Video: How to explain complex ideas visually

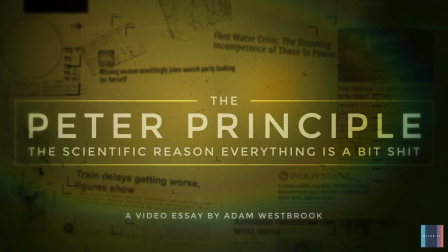(0:00)
Hello everyone, it's Adam Westbrook here with another behind-the-scenes production commentary exclusively for you guys supporting me on Patreon. Once again, thank you so much for your support, it really does make a difference. And I hope that you're finding these production commentaries useful.
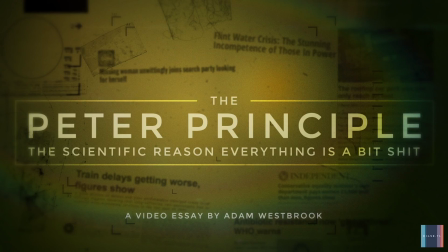(0:15)
So today we're going to take a look at my video essay about the Peter Principle. This was actually an idea that I first stumbled upon about 9 months before I was able to start work on it. I think at the time I was still making videos with Fusion, and I remember pitching it to them,
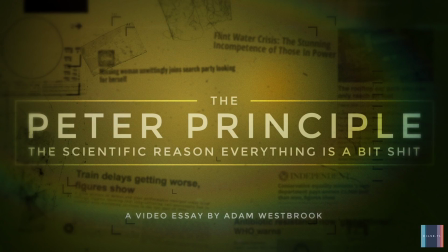(0:31)
but they weren't interested in the story, so I had to kind of sit on it for quite a while. But I knew straight away once I stumbled on the book in the library that I really wanted to turn it into a video essay because it had a lot of elements to it that I found have great potential in the kind of video essay format.
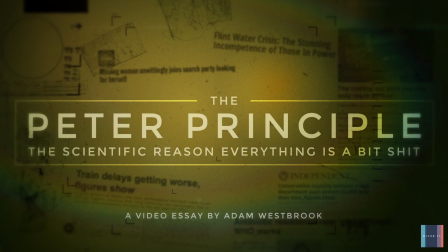(0:46)
So, you know, at the heart of it was this very provocative but also quite counterintuitive idea. It had great visual potential. It involved going back in the past and also taking a look at our future. And it was also just seemed extremely kind of relevant to our lives as well.
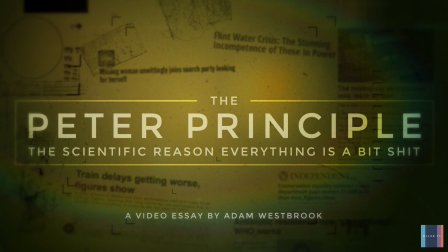(1:05)
So as soon as I got the chance, I got to work on it.
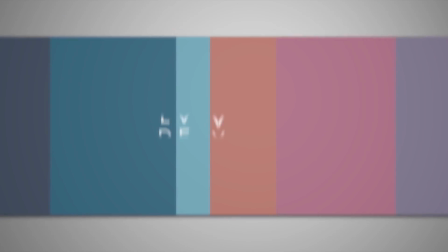(1:08)
And now we'll go through and I'll talk through some of the narrative and visual challenges and problems I came across and how I tried to solve them.
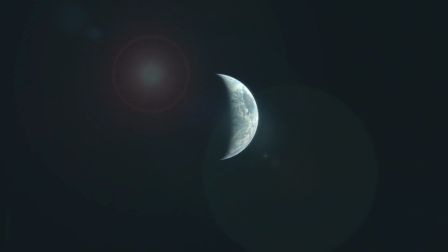(1:19) And we're getting a picture on the TV.
So this first scene actually ended up being one of the biggest learning points for me in this essay.
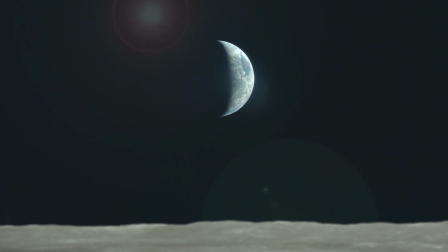(1:28)
I really like the idea of the scene. I think it's a really kind of strong anecdotal story, a surprising little story that works really well to kind of hook us in to the issue. But I got some really interesting feedback from a couple of my beta testers.
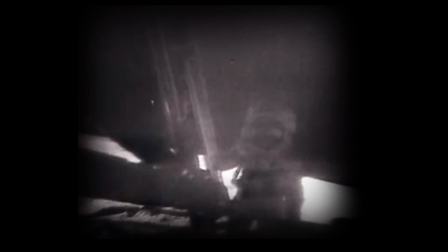(1:41)
A couple of people said that they found this scene a bit confusing, and that surprised me.
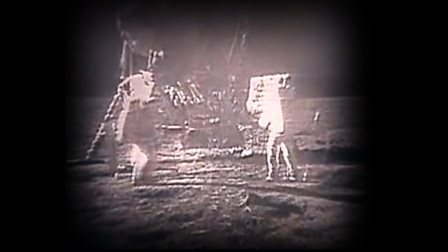(1:46)
I thought this scene was nice and kind of simple and straightforward. And so I asked them to kind of clarify, and a couple of them made this really interesting point,
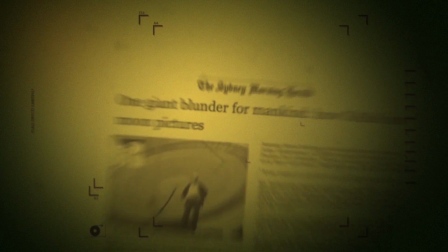(1:53)
which was that the scene starts, when it starts, it's about, or appears to be about the moon landing,
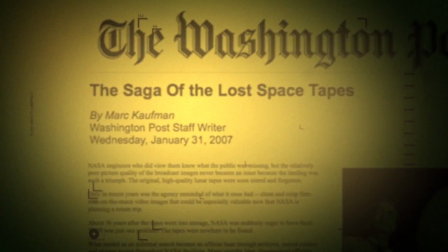(1:59)
but then becomes about the moon landing tapes and what happened to them.
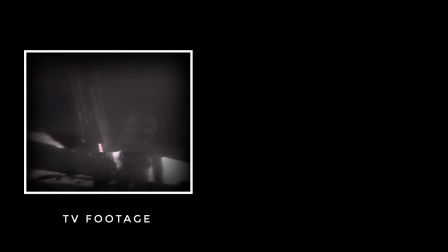(2:03)
And although that seems like a very subtle distinction, they are actually two separate things.
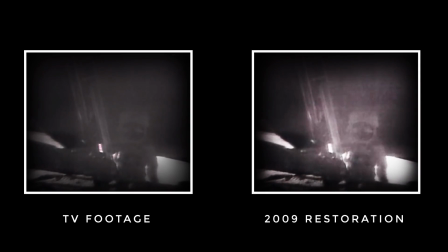(2:10)
There's the moon landing and the moon landing tapes.
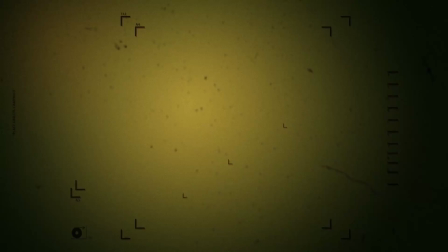(2:12)
And it was a lesson for me in the importance of clarity in doing this kind of storytelling.
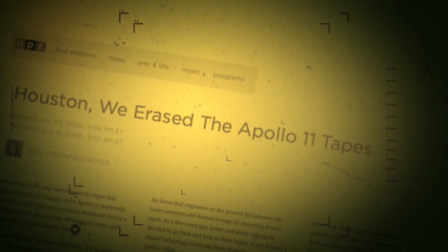(2:20)
You've got to tell your story one idea at a time.
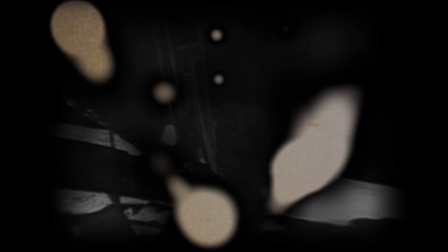(2:23)
It has to be just one, and the idea has to be really singular and not include any information that's not part of it.
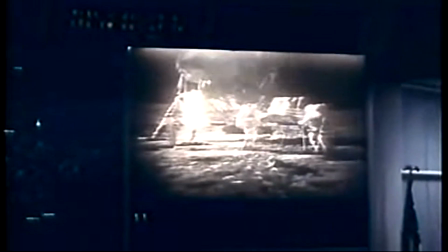(2:31)
So I had to kind of rewrite the scene a little bit, just to change a couple of lines of the script early on in the scene to make it about the tapes earlier than I intended it to be,
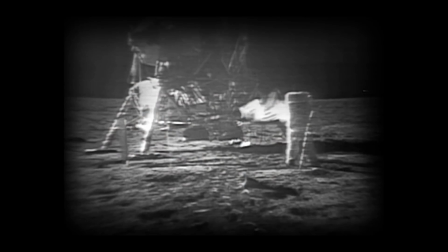(2:40)
so that it was kind of singular all the way through. And I found that kind of idea of clarity is a lot of hard work, but kind of really pays off in the end.
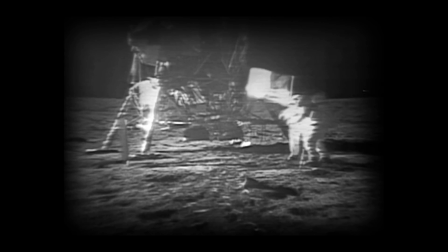(2:48) A victim of incompetence.
This second scene also ended up being a real challenge as well, mostly because of this montage and this kind of microfiche effect.
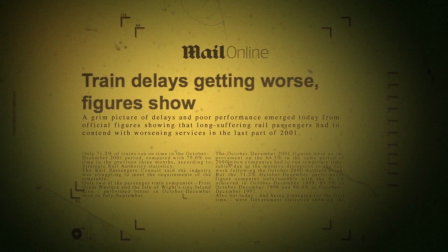(2:59)
The animation itself, creating the microfiche, was quite easy, but cutting it ended up being really difficult because I wanted to kind of have a rhythm and a tempo to go with the music,
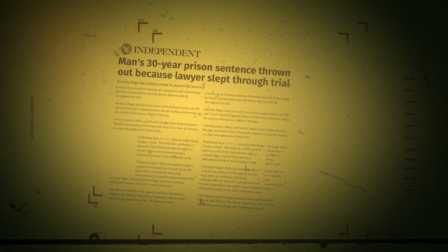(3:09)
but at the same time we had to be able to have the text on screen long enough and the headlines
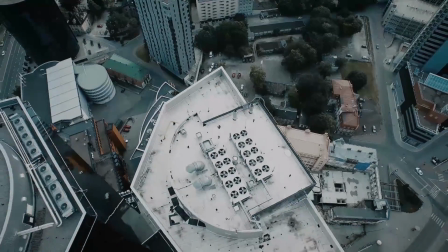(3:14)
had to be simple enough that you guys would be able to understand them very quickly and not be confused, and that turned out to be a real challenge.
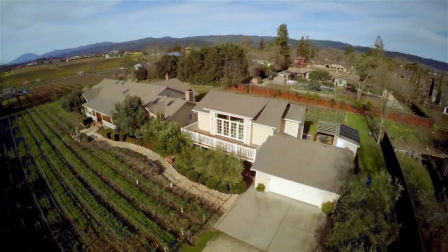(3:21)
But it does end really well. I love this.
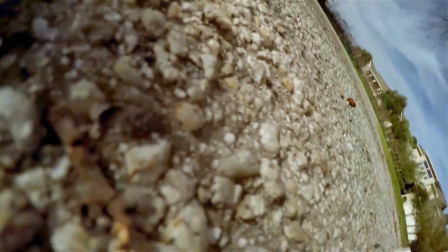(3:23)
I just got very lucky and found this clip on a Creative Commons part of Vimeo, and then with this kind of little punchline, it works really well.
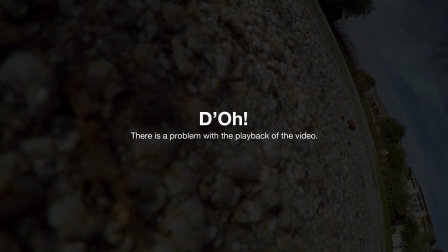(3:31)
And I kind of think by this point, hopefully, that's the bit where I've kind of sold the story on the audience,
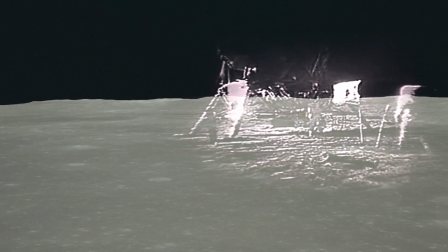(3:35)
and they're going to kind of join me for the rest of the story.
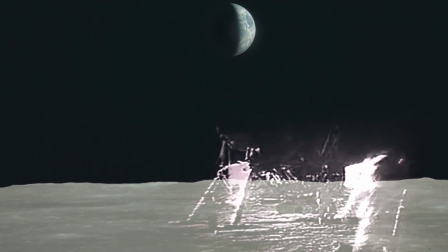(3:40) Was taking place down on Earth. An unknown teacher.
Coming up to the end of the first act, all that's left to do is basically the kind of promise of a solution.
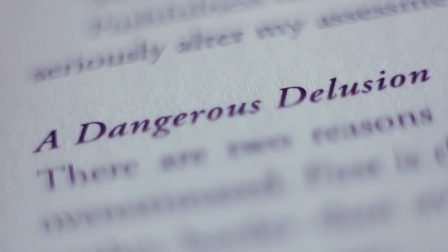(3:50)
So here we introduce the book, and I use these extreme close-ups to kind of whet your appetite about what the book might be about,
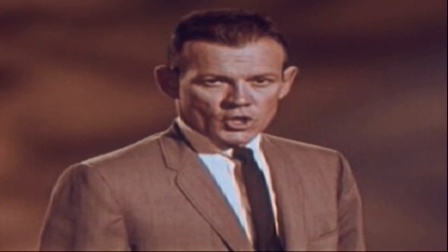(3:56)
but without kind of giving too much information away.
You are about to witness history in the making.